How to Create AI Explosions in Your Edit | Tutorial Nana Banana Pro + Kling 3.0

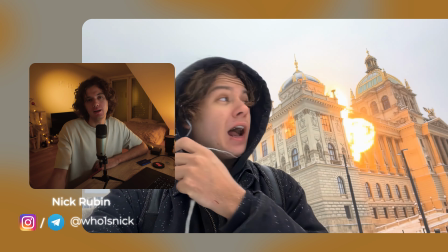0:00 Hey, first of all, I'm going to explain you how to make effects like this, and then I will explain you why this skill matters and how you can use it. And what is most importantly, how you can turn this skill into the paid work.
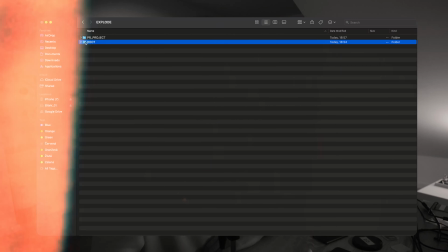0:12 If you watched until this point, I will assume that you are not a total beginner, so we are going to skip the basic part like how to create a project,
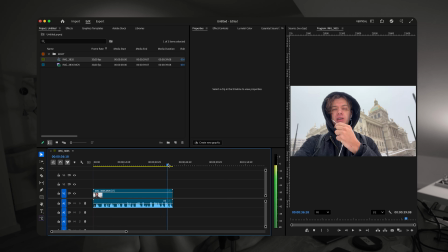0:20 and I just jump straight into the moment where I bring my clips onto the timeline.
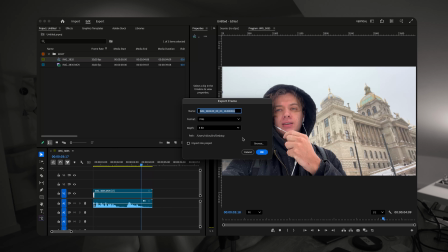0:24 I find the exact place where I want to cut to happen, and then I export a still frame. Just a clean, classic, static screenshot so I can use it as a reference. Right after that, I'm going to the ChatGPT, because before I generate everything, I need to know exactly how to ask another platform in a prompt way.
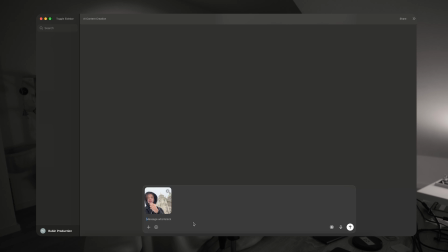0:42 Inside ChatGPT, I upload that still frame and I write a request, so it helps me to generate a proper prompt for Nano Banana Pro. I do this for a few reasons. First, my English is not my native language, so it's really complicated for me to speak from my head and write down long, complicated prompts. Another reason is credits. I really want to save some credits and I don't want to make a lot of attempts. So first, I'm creating a prompt in ChatGPT, like formulating my thoughts, and then I'm just going to the Nano Banana Pro and copy paste my prompt.
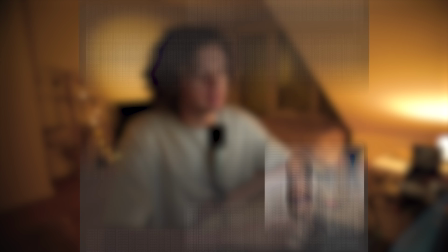1:12 ChatGPT helps me to get a prompt that's already like 90% usable before I spend anything.
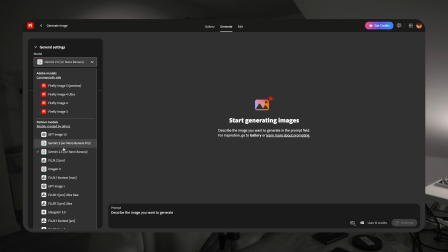1:18 And for the test, I also wanted to compare two different Nano Banana setup.
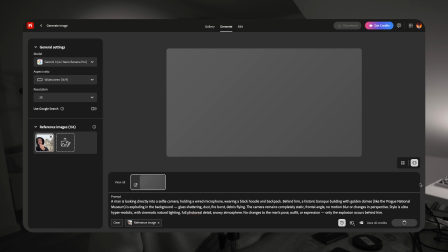1:23 One through Adobe Firefly, which you might already have if you are on Adobe, because every month you get a monthly credits,
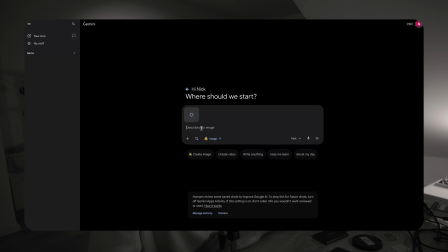1:29 and another through a separate platform which I also have access is Gemini.
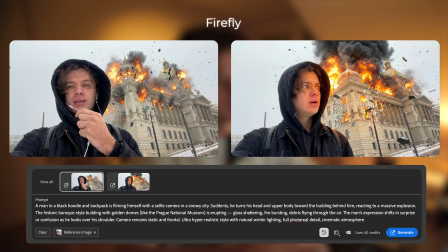1:33 I just use the same prompt in both, so we see the differences, and honestly the results can look radically different,
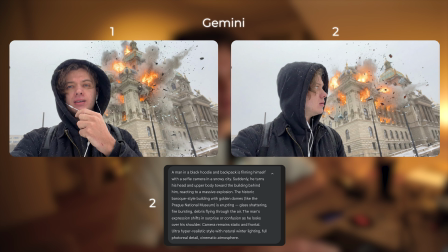1:41 not because of the randomness, but because I think that different engines interpret the same words in different ways.
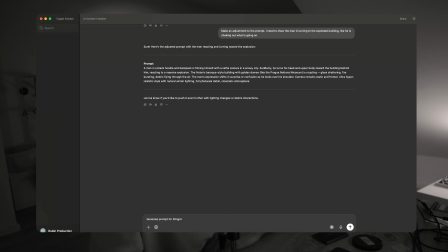1:48 And once I have frames I'm happy with, I go back into ChatGPT again and ask it to help me build a prompt for Kling.
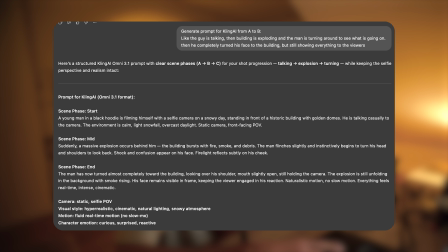1:54 Actually just the same idea. I want to save credits, write better, and get more control.
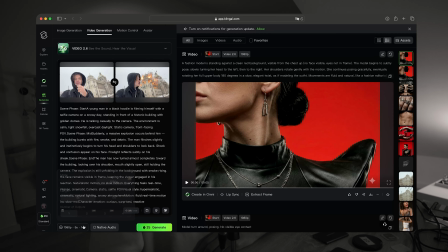2:00 Then I move into Kling AI. I use very simple prompts, generate a few options, and pick the one clip that feels the strongest.
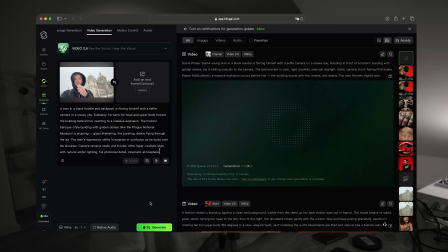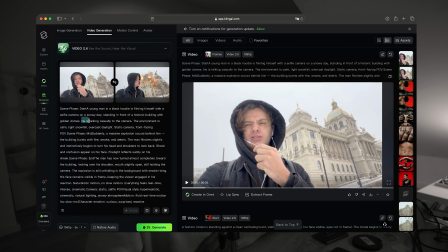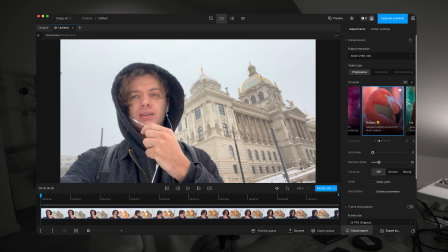2:31 After that, the next step is upscaling. I use Topaz AI for this because AI generated frames often look too digital and too soft.
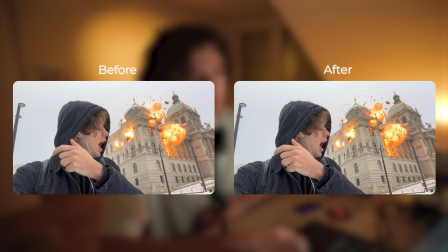2:50 It's easy to feel that it's low quality render compared to real camera footage. And upscale adds details, lighting, texture, and makes the AI material easy to blend into the timeline. When everything is ready, I just go back to the Premiere Pro and connect these two worlds, the original footage and the generated one.
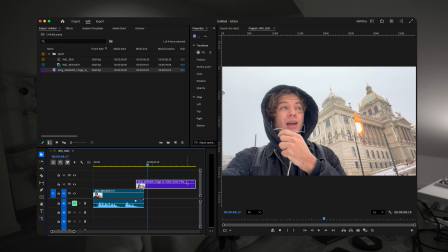3:14 Then I have to work a little bit with the speed. I just enable time remapping and build a simple speed ramp so the iteration starts smoothly and the cut doesn't feel like a hard jump.
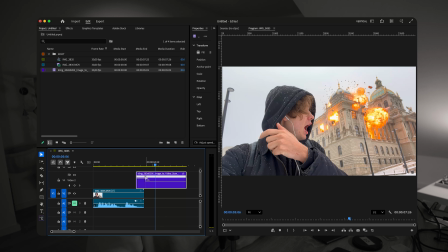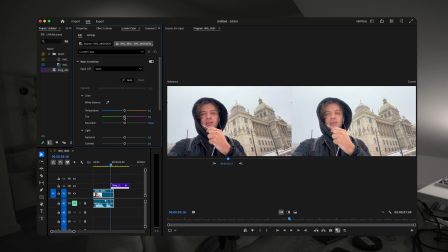3:35 Then I match color manually, because I still don't know a perfect way how to color consistently through prompting. So I do it by hand. I just adjust contrast, exposure, highlights, whites, and sometimes I add some masks. Basically whatever it takes to make both shots feel like they belong to the same scene.
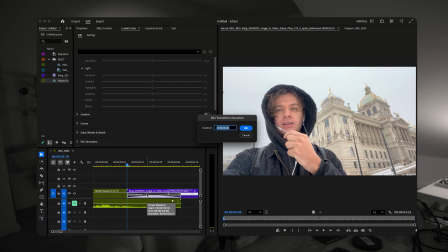3:53 And at the end I just add a basic fade transition just to hide this transition between two worlds.
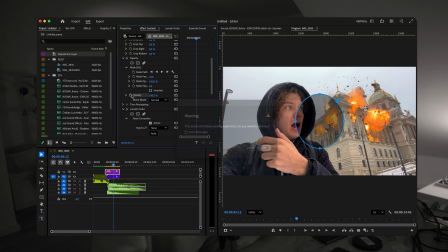3:59 The final composing touch is a big practical trick.
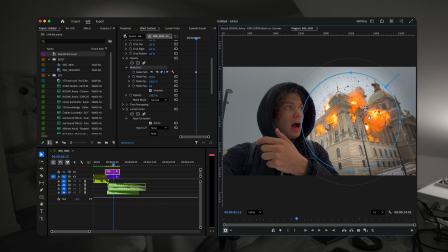4:02 I add a large mask that gradually appears and darkens the entire frame, so we only see the impact zone, like the explosion area.